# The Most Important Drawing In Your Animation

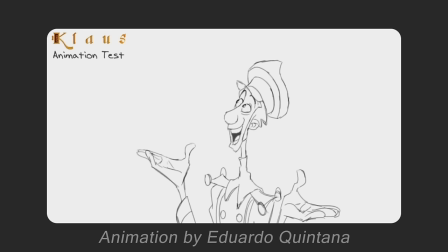Hand-drawn animation takes a lot of drawings, and if you're learning animation, chances are you'll be flipping through other people's work quite a bit.
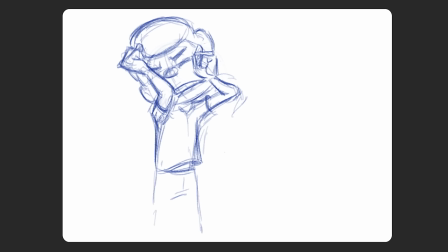It's a challenge to reverse-engineer animation, though, and figure out which drawings came first, or which poses or movements were most important in the process.
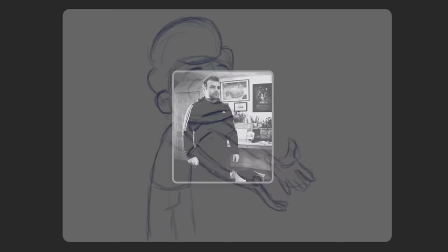In this lesson, I'll show you the drawings you need to get right first. I shot a quick reference of an action to animate.
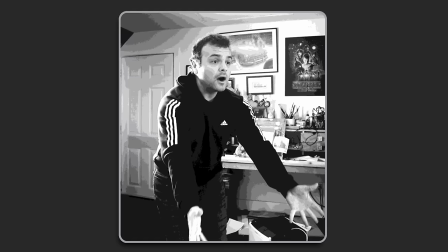It's a full-body, reactionary gesture. It basically goes up and comes down.
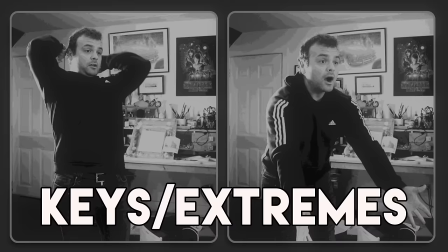So right away, that up and that down pose, those are the keys or extremes of the action.
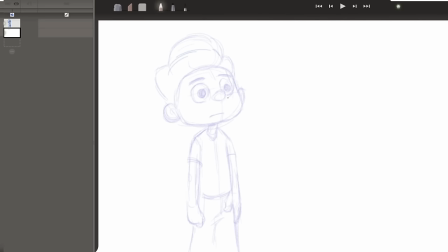You can think of your keys as the what. What is the action overall? And get that on screen using as few drawings as possible. So I'll start with a neutral pose here just for context. And here I'm getting right into that first key or extreme.
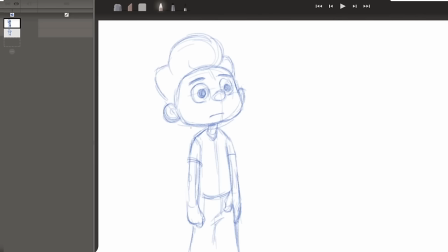This is that classic anticipation pose. Think of it like a spring compressing that will then release its energy going the opposite way. Opposite is the key word. Every part of this pose will be reversed in the next pose. So the head, which was tilted up, now comes down. The arms, which were recoiled, now get outstretched.
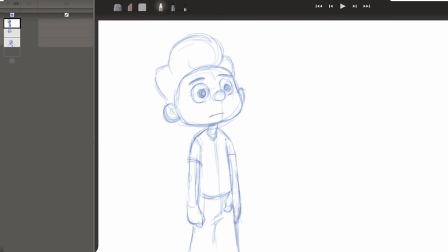The curvature of the spine has reversed from, let's say, convex to concave. And in fact, I'm going back to this key now to reinforce that spinal line of action change. And I really want to make the most of this change. So I'm redrawing his right arm here, kind of making the pose feel awkward, like you wouldn't want to hold this pose.
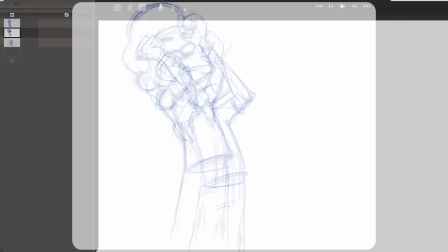This will make the animation feel like that anticipation needs to be released. So here's what I've got.
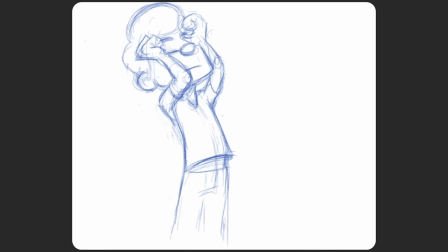Because this is animation, you really want to evaluate it in motion. So flip constantly.
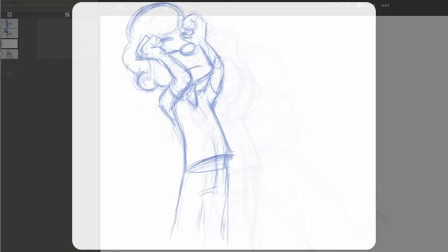Obviously the action won't be smooth yet, but you should be able to feel whether or not it has the appropriate distribution of energy.
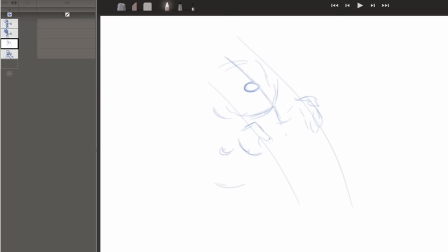All right, and this is where people make a mistake. And I will demonstrate that mistake here. What I'm doing is putting in an intermediary pose, something directly in between my two keys. I'm looking at my start pose and my end pose and finding the middle point. Now it may seem to make perfect sense to do that, logically.
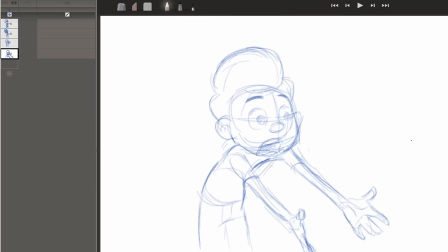After all, when I flip through this, it is helping smooth out the action. The problem is, it's a very robotic transfer of energy.
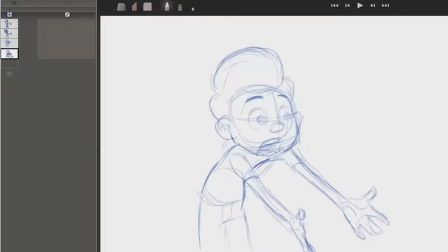Everything is moving at the same relative pace from one pose to the next, and that's generally not how the human body works.
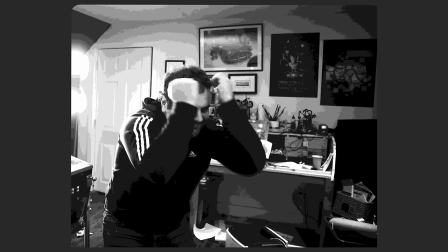So I stop drawing to feel this action with my own body and I naturally wanted to keep my arms recoiled longer,
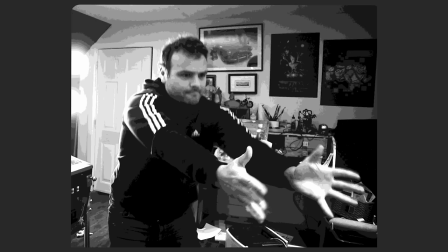only allowing them to release at the end of the action. This seemed to increase the energy of this gesture and on an animation level it provides a whole new layer to think about.
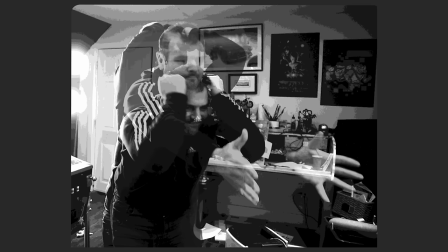There is a distinct new pose introduced. This pose here. Even though this pose occurs in between the two key poses, animators don't consider this an in-between.
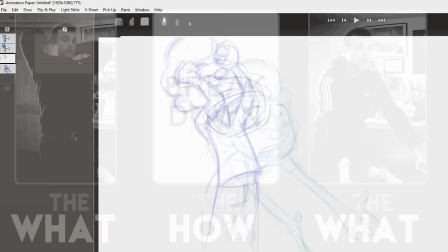It's far more important than that. This pose is called a breakdown. If the keys are the what of the action, the breakdown is the how.
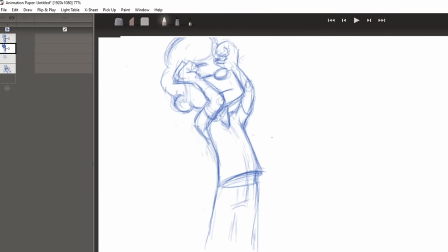You're solving a bit more of the body mechanics in the breakdown. You know, how exactly does one key pose travel into the next? Is one part of the body slower or faster in its movement? If so, where exactly is it on its journey to the next keyframe in relation to the journey of another part?
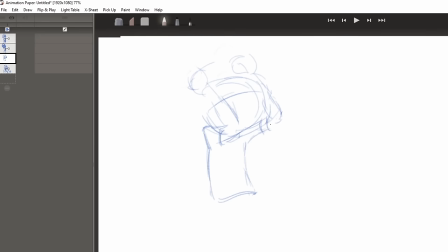So here in this revised breakdown, I'm looking to pin the hands very close to where they were in the first keyframe, which means the elbows also have to stay close to the same spot. And what I'm really changing is the head's position and the line of action of the body.
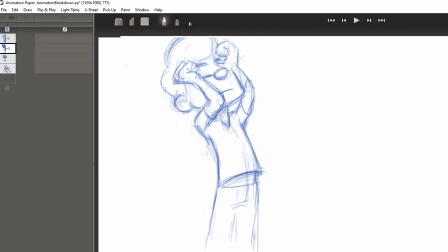So we end up with this animation. Can you see the improved sense of snappiness in that arm gesture?
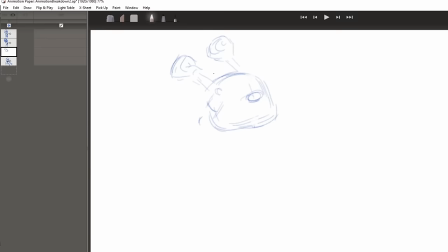I think it really helps the emphasis of the point this character is trying to make here. Alright, great. Let's try a different breakdown. I find that when you start to exaggerate something, you gain the artistic confidence to keep exploring.
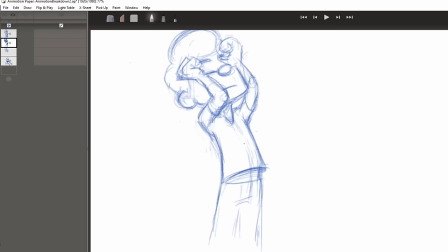So I'm exaggerating this breakdown pose even more here. The hands, for example, are moving a little bit backwards instead of forwards. I want to see what effect that has on the springiness. And the head and body are moving a little bit further toward keyframe 2 than they were previously.
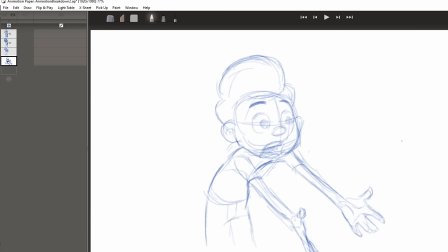Notice that I'm rarely looking at just one drawing for any extended amount of time. And this sounds obvious, but that's what your audience sees.